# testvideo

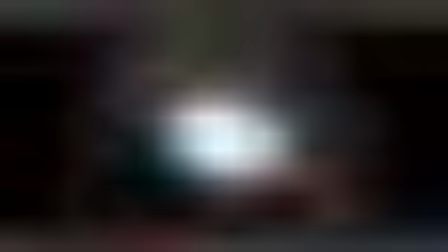(0:00)
Hello everyone and welcome back. So this is the result, and we still have a few more things to tweak.
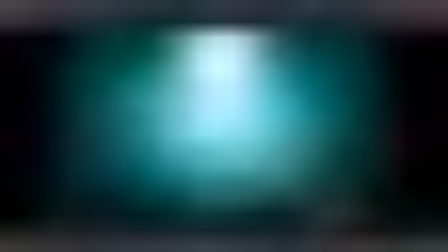(0:07)
Obviously the distortion is quite strong here,
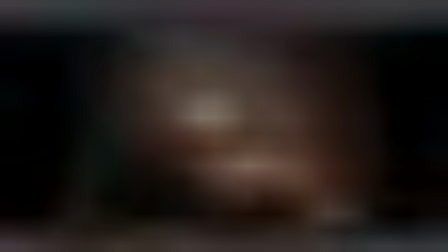(0:09)
and I think it would be nice to rebalance a few things like the radial, the amount of glow and everything.
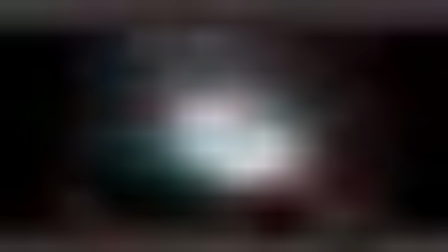(0:16)
But what I like that I didn't have in the original shot is this part.
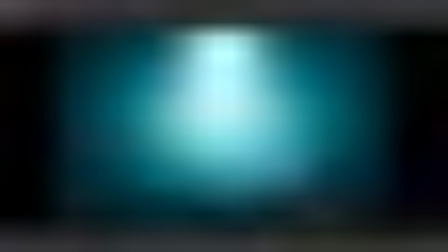(0:21)
So see this glow, this lightness or lightning changing everything around it is actually very cool.
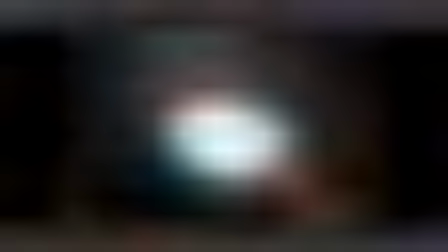(0:30)
So I didn't have that, and I think it gives it a much stronger feeling, much better impact.
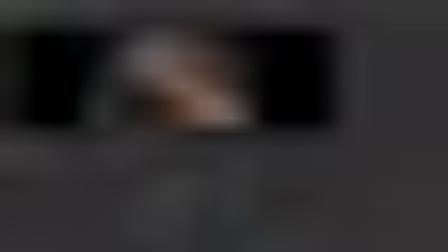(0:42)
Okay, so let's talk about the other things.
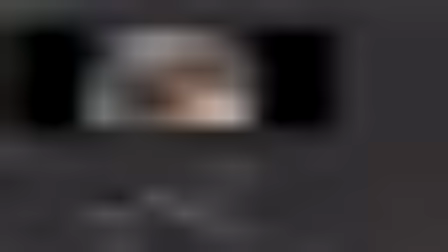(0:47)
For me, when it comes to
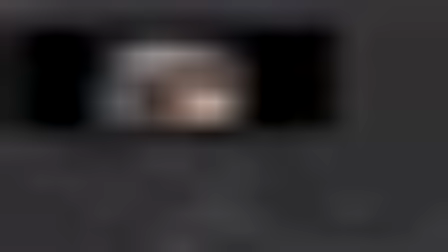(0:53)
rendering or producing the final work, and I'm gonna put this aside for a second and let me fix the grade intensity.
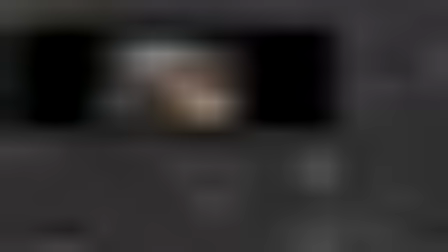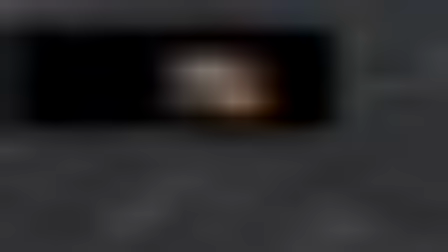(1:14)
Okay, we'll go with 2. And what I do in general is make sure that I have a vignette, chroma aberration, and motion blur. And let's just put them down.
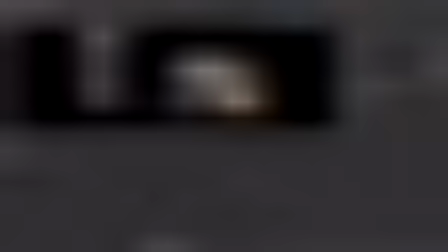(1:30)
So the first thing is vignette, which we saw.
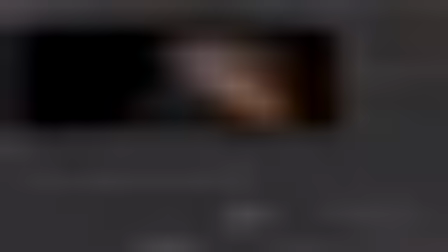(1:37)
So this one I'm gonna scale, and I'll place the vignette to where I'll place the center where it needs to be based on my shot.
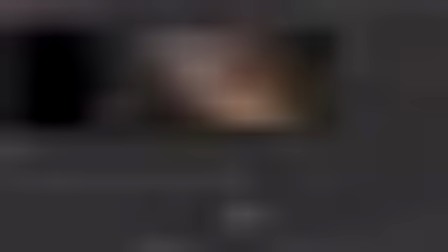(1:48)
So if I needed to focus here, I'll create it so that everything else gets darker and the center is, is brighter. The other thing is I have a very simple aberration node, and this you can find online as well.
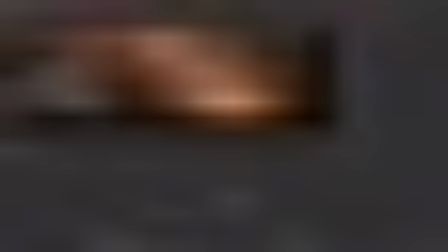(2:06)
And what it does is it gives chroma aberration, and the default is just fine.
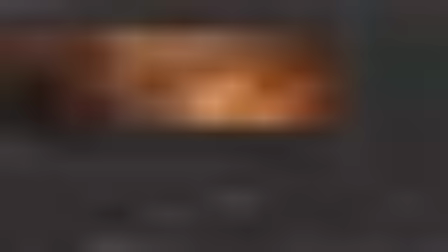(2:12)
It doesn't need anything. And I'm gonna reduce the blur. Right now it has a blur effect, the softness. I'm gonna turn it off. And then if we compare, you will see this small shift.
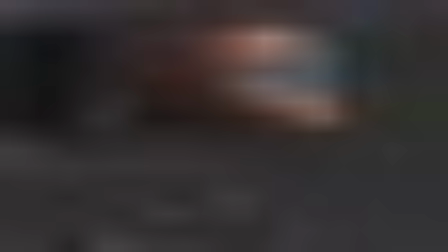(2:28)
So I always do this, always get chroma aberration, all my renders. And then a sharpen.
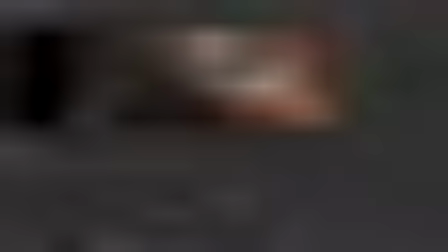(2:34)
So a sharpen works like this.
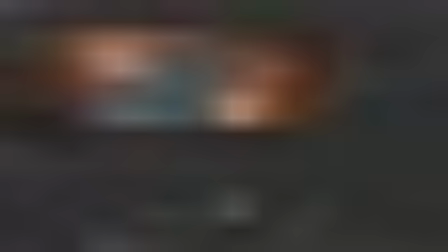(2:40)
Sometimes if I have very large resolution,
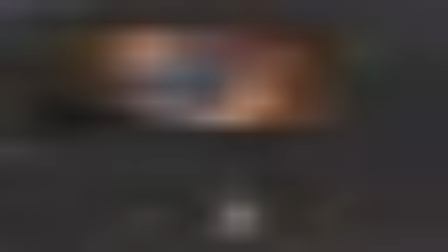(2:47)
I would blur it a touch, maybe 0.2, and then sharpen it.
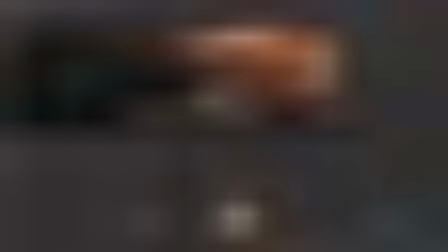(2:56)
But I don't have that much resolution at the moment.
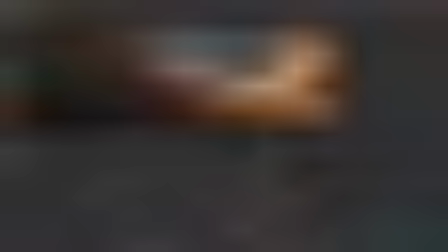(3:00)
Another thing, I use sharpening when I have fire, like this pass.
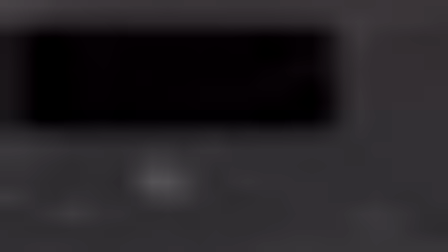(3:09)
I would sharpen. See. So any illumination or any emissive surfaces are probably sharpened by 1 or 2 pixels, just to make it, crisper. And then I use motion blur.
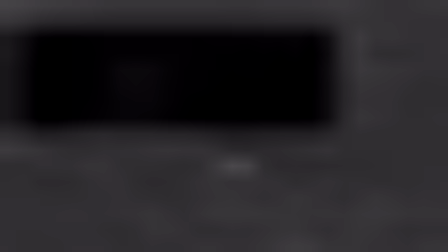(3:26)
So this motion blur node is pretty heavy because it's going to run the comp multiple times. And what I do is I run it as a post process after I finish everything. But in this case, in some of these passes, especially when we have extreme motion blur, we have to do it in the scene.
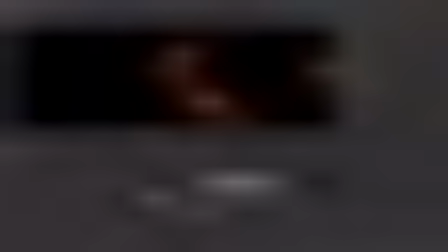(3:44)
So what it's going to do is going to analyze the animation, and it's going to time blur it.
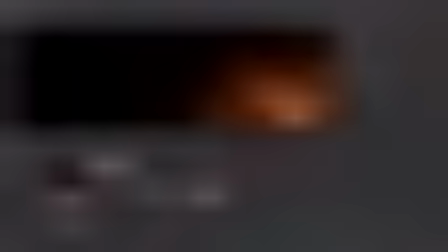(3:52)
So it's going to take this and then the previous frame and then the previous frame and try to blend all of them. So let's put 0.5 in the shutter time, and then shutter samples is going to look up 5 frames.
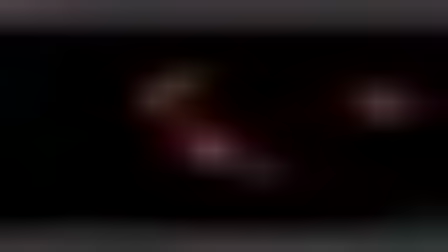(4:04)
And if I set this, you'll see right away that it's day and night.